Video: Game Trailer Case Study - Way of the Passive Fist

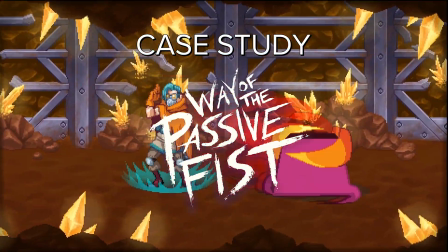(0:00)
Hey everyone, so today I wanted to give you a little behind-the-scenes look at one of the trailers that I've made I'm gonna show some rough drafts
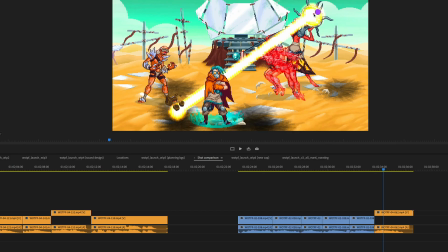(0:06)
how I put things together game capture I didn't use and just generally talk you through my thought process This trailer is for their brawler game
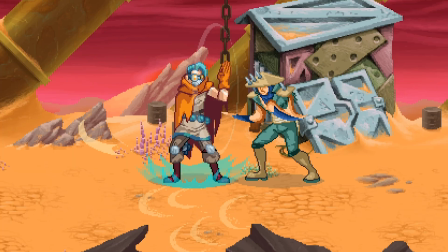(0:13)
way of the passive fist by household games I first saw this game at PlayStation experience 2016 in the game You parry your opponent's
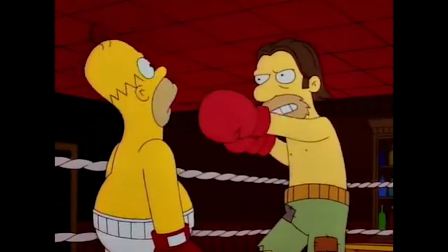(0:22)
attacks until they're tired and then you nudge them over It's kind of like that episode of The Simpsons when Homer becomes a boxer and people just punch him until they're
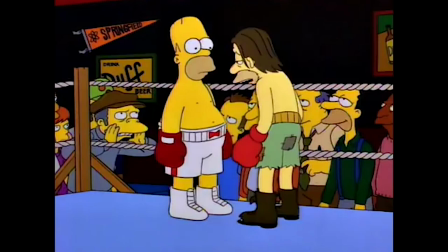(0:30)
exhausted and then he just taps them.
Now's your chance! Nudge him! Nudge him!
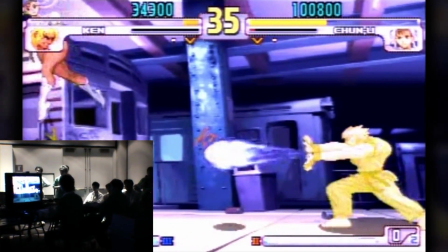(0:35)
The creators are really inspired by fighting games like Street Fighter Alpha and you might have heard of Evo Moment
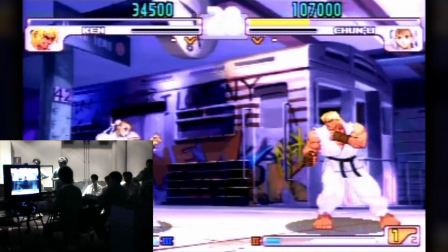(0:42)
37 when Daigo Umahara did a perfect parry of Chun-Li's attacks and then goes on to win the game.
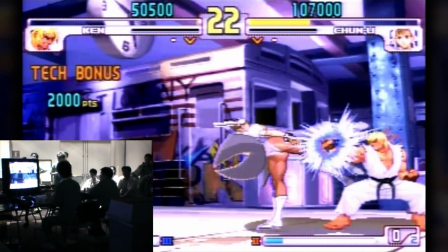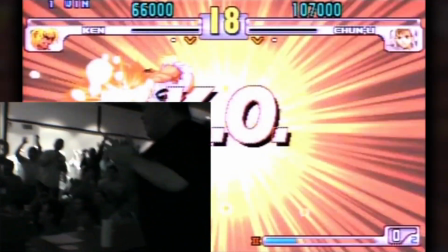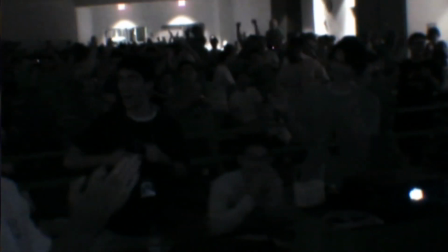(1:00)
They basically said what if that was the whole game and they made it
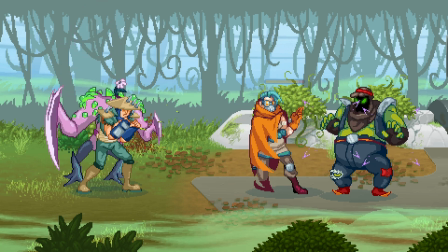(1:04)
in this kind of Turtles in Time Final Fight 90s arcade sort of style.
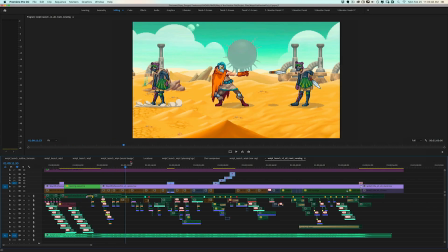(1:09)
So as you can see here this is my final sequence for the trailer which I'll show this at the very end when
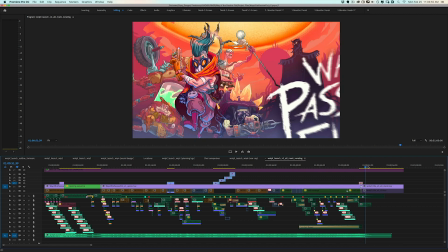(1:16)
we're done going through all the rough drafts but you can see there's a lot of sound effects and there's a lot of stuff going on here but let's go to the
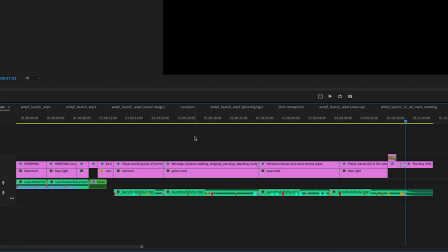(1:23)
very beginning. This sequence here is a very sparse sequence which was made just for the composer.
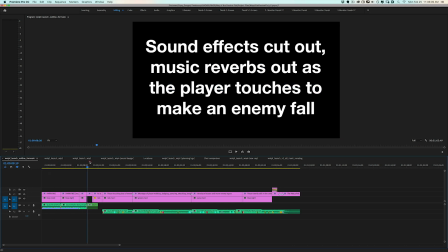(1:29)
You can see that it's just a bunch of text and these colored cards.
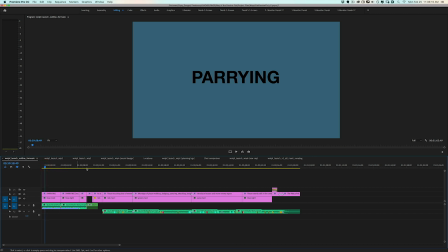(1:35)
The composer Ori Falconer sent me this early draft of the song that he'd been working on.
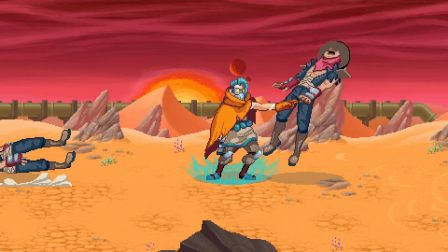(1:45)
This is one of the rare occasions when I had a really good idea about what I wanted this trailer to be.
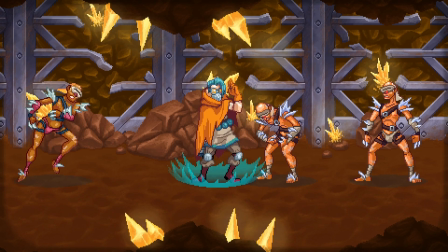(1:52)
I mostly wanted the parry mechanic to be as clear as possible.
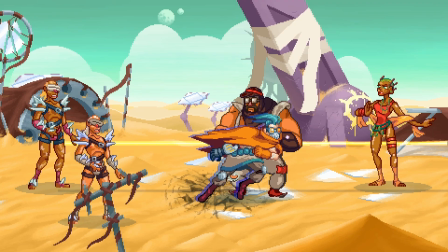(1:55)
I wanted the audience to go into this trailer understanding this is a game about parrying, and then everything else would exist within that context of that mechanic.
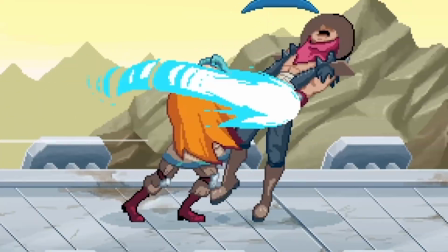(2:04)
Because if you look at this game just regularly being played, it could look just like a regular brawler if you're not really focused on the right things.
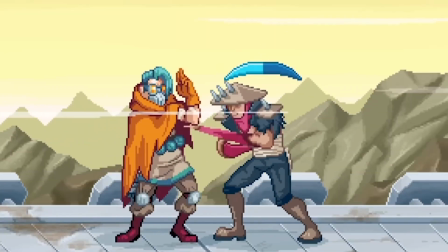(2:12)
And in fact, Household Games, one of their early trailers, looked kind of like this.
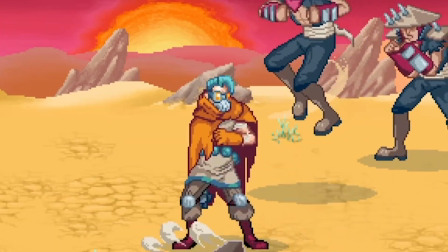(2:16)
It was a little unfocused, and it didn't make as much of a point about the parrying mechanic as I want to do for this trailer.
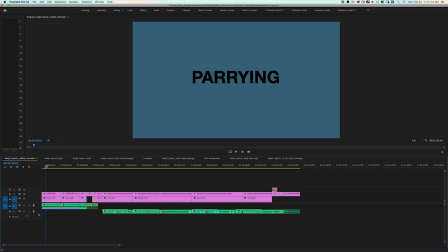(2:22)
So for the intro, I wanted to just have lots and lots of attacks being parried one after another.
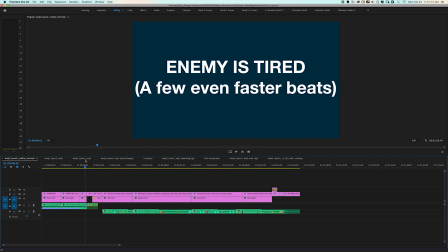(2:27)
And then at this last moment when the enemy gets tired, the player just taps them,
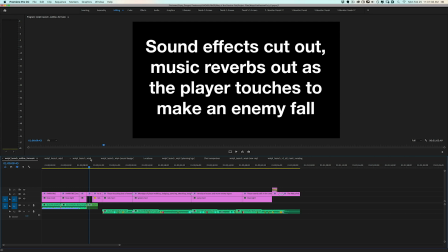(2:32)
the sound effects sort of reverb out, the music cuts out, and we just make this really big point of this enemy being nudged over.
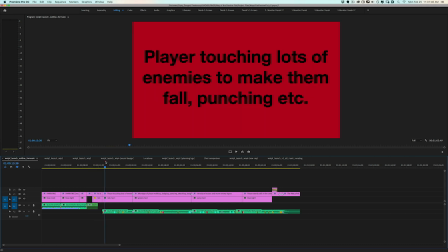(2:40)
And then after that, music gets to kick in, and we show the player just nudging over tons and tons of enemies, things get more exciting,
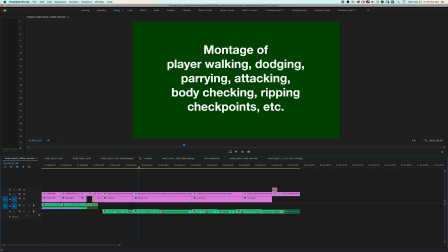(2:48)
maybe they Let's do some more attacks they're dodging they're walking through different levels their body checking and they're ripping Checkpoints open getting power-ups and then over here we get to the bosses Show different enemy types and hopefully all this gets more and more exciting as it goes along and then at the very very end I
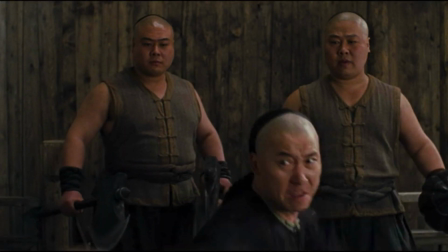(3:05)
wanted this final montage to be kind of like the scenes in crouching tiger hidden dragon or the matrix Where they're sort of fending off
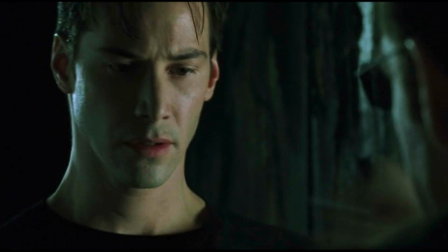(3:13)
tons and tons of enemy attacks with just one arm and they look totally badass and it's really amazing.
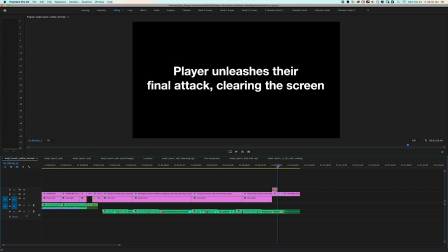(3:19)
And then just finish off with the final attack, this kind of screen-clearing attack of the game, which is very, very satisfying.
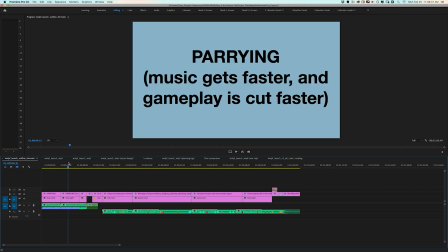(3:26)
And so the idea behind the different colors of these sections
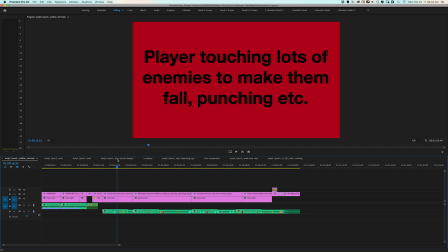(3:31)
is to cue the composer into knowing which parts of the trailer should have the music shift in some sort of way,
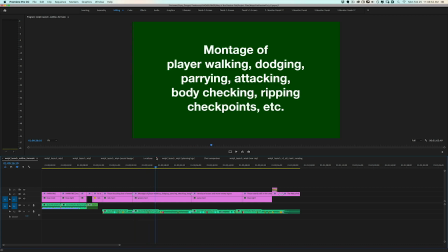(3:39)
just to kind of key the audience into the idea that we're onto another gameplay section of this trailer. and I don't expect the timing that they give me back to be precise because I'm still figuring it out at this point and usually we'll
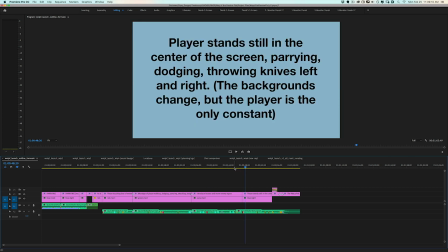(3:53)
end up going back and forth just a little bit to adjust the timing and make sure everything is nice and smooth and the other good thing about having this sort of outline very very early on in the project when working with a composer is that they're not waiting around for a cut to
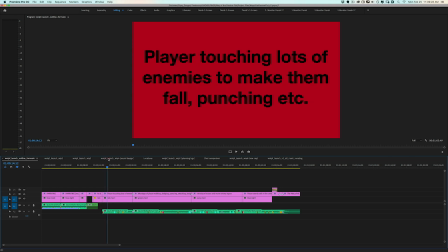(4:07)
work with because I don't want to be the bottleneck in the process So I just want to make sure they have something that they need so they have at least a couple of weeks or something like that to Do their work and then in the meantime I can focus on things like game capture and the editing So in this sequence here,
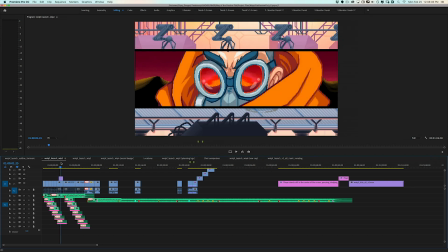(4:23)
I was building up the intro just using rough capture I wasn't really worrying about the composition or the backgrounds or the eye
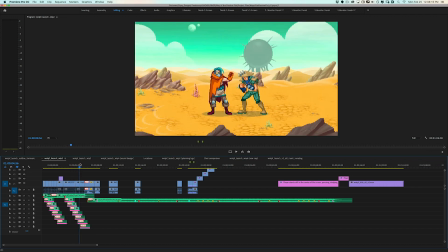(4:32)
trace Just worried about how all these shots would integrate with the music The good capture really just comes in later after establishing
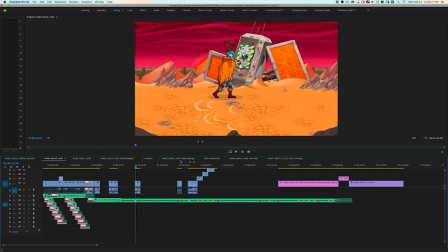(4:40)
what will happen in each shot And I also have some assorted clips here where I'm just kind of experimenting with some ideas You can see in this intro these sound effects
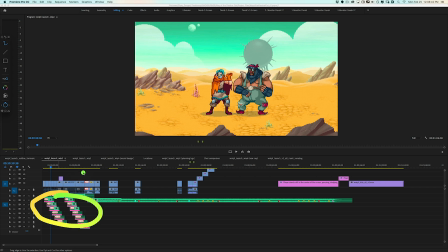(4:48)
here are just clearly mapping to the different paris
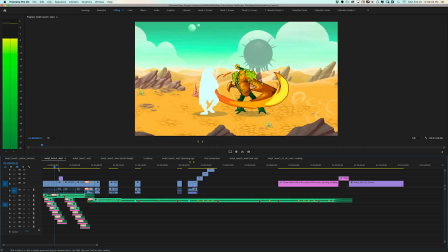And at this point Ori had given me some music that he'd been working on for the trailer So things are already getting pretty exciting and
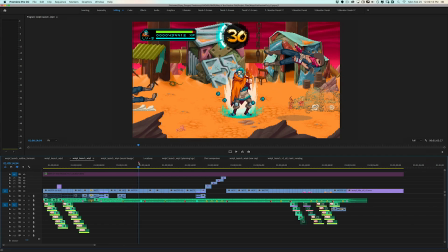(5:10)
then in this sequence here you can see I've filled out quite a lot of the sequence and a lot of this is this is all still temporary capture you can tell because I have hot elements here that I'm going to get rid of later on.
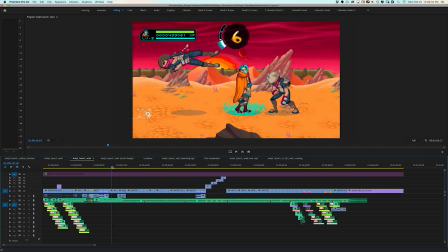(5:21)
The whole idea here is to just kind of roughly figure out the order of the different gameplay ideas and just see how exciting they are.
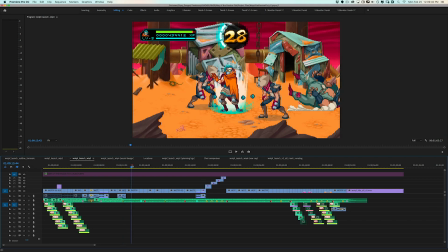(5:31)
Again not worry about composition or eye trace just want to see how it flows
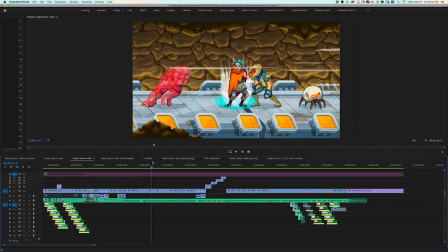(5:35)
and combines with the music and see if the the arc of the gameplay ideas is exciting
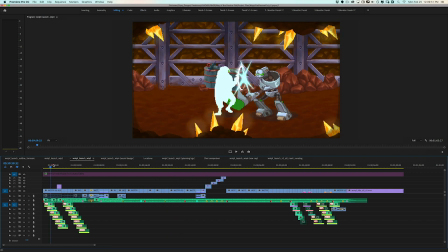(5:41)
because ideally everything here is very exciting and then we kind of go
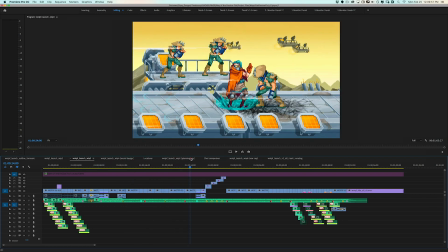(5:46)
to some basics and slowly introduce new ideas show the
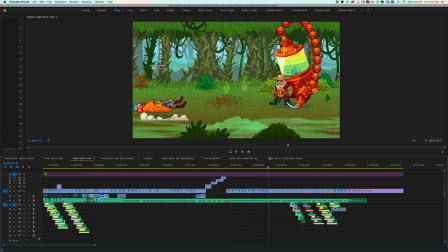(5:51)
bosses give them kind of each their own little moment and then have tease for the final boss here
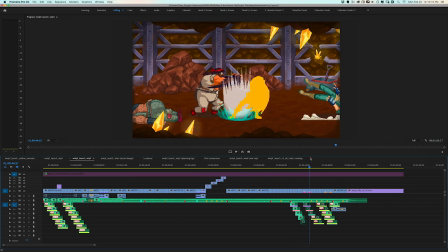(5:58)
and then here's the final climax where having all these parries and dodges one after another,
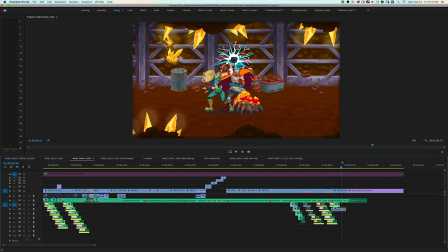(6:05)
and then the final attack. So you can see how this lines up.
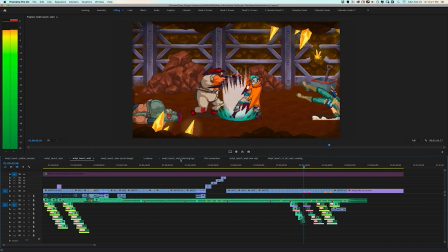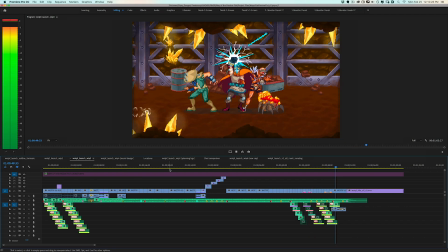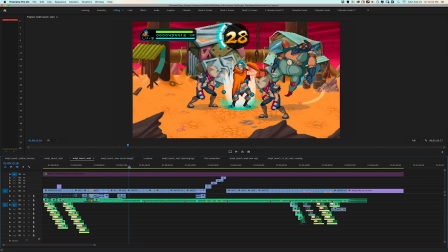(6:20)
And so there's still a lot of work to do here, but the very, very basic ideas are pretty mapped out here.
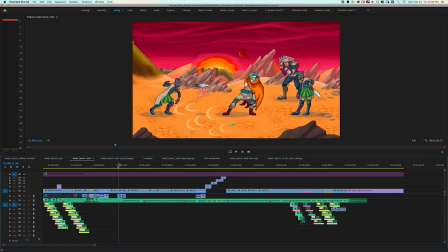(6:26)
And you can see here, I also didn't put in any sound effects because in some cases during gameplay,
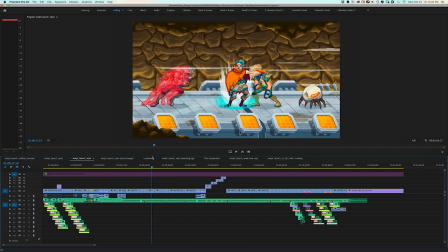(6:32)
the sound effects can be pretty messy because there are certain things that are overlapping, and I really only want to have the very,
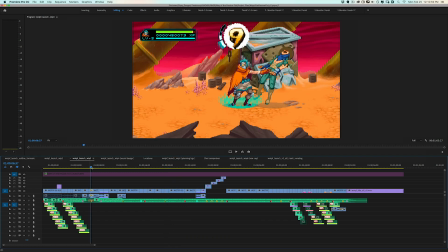(6:38)
very specific sound effects that will go well with the music in each moment and
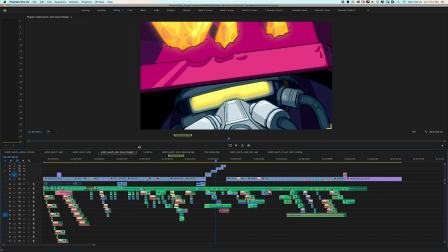(6:48)
so for this next sequence here this is basically the same as the previous one but you can see that there are a lot more sound effects filled in here there's little whooshes with the next to the parry there's
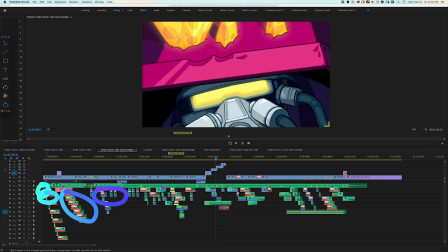(7:00)
lots of parrying here then there's attack sounds all attack sounds and enemy grunts that sort of thing occasionally there's some kind of trailer sound effects like Rises and Wooshes,
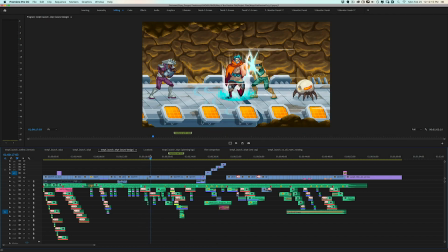(7:11)
and it just kind of fills it all out and it kind of adds sort of like a second track to the music. And all these sound effects here are, these are all just individual sound effects that the developers send to me in kind of a big Dropbox link.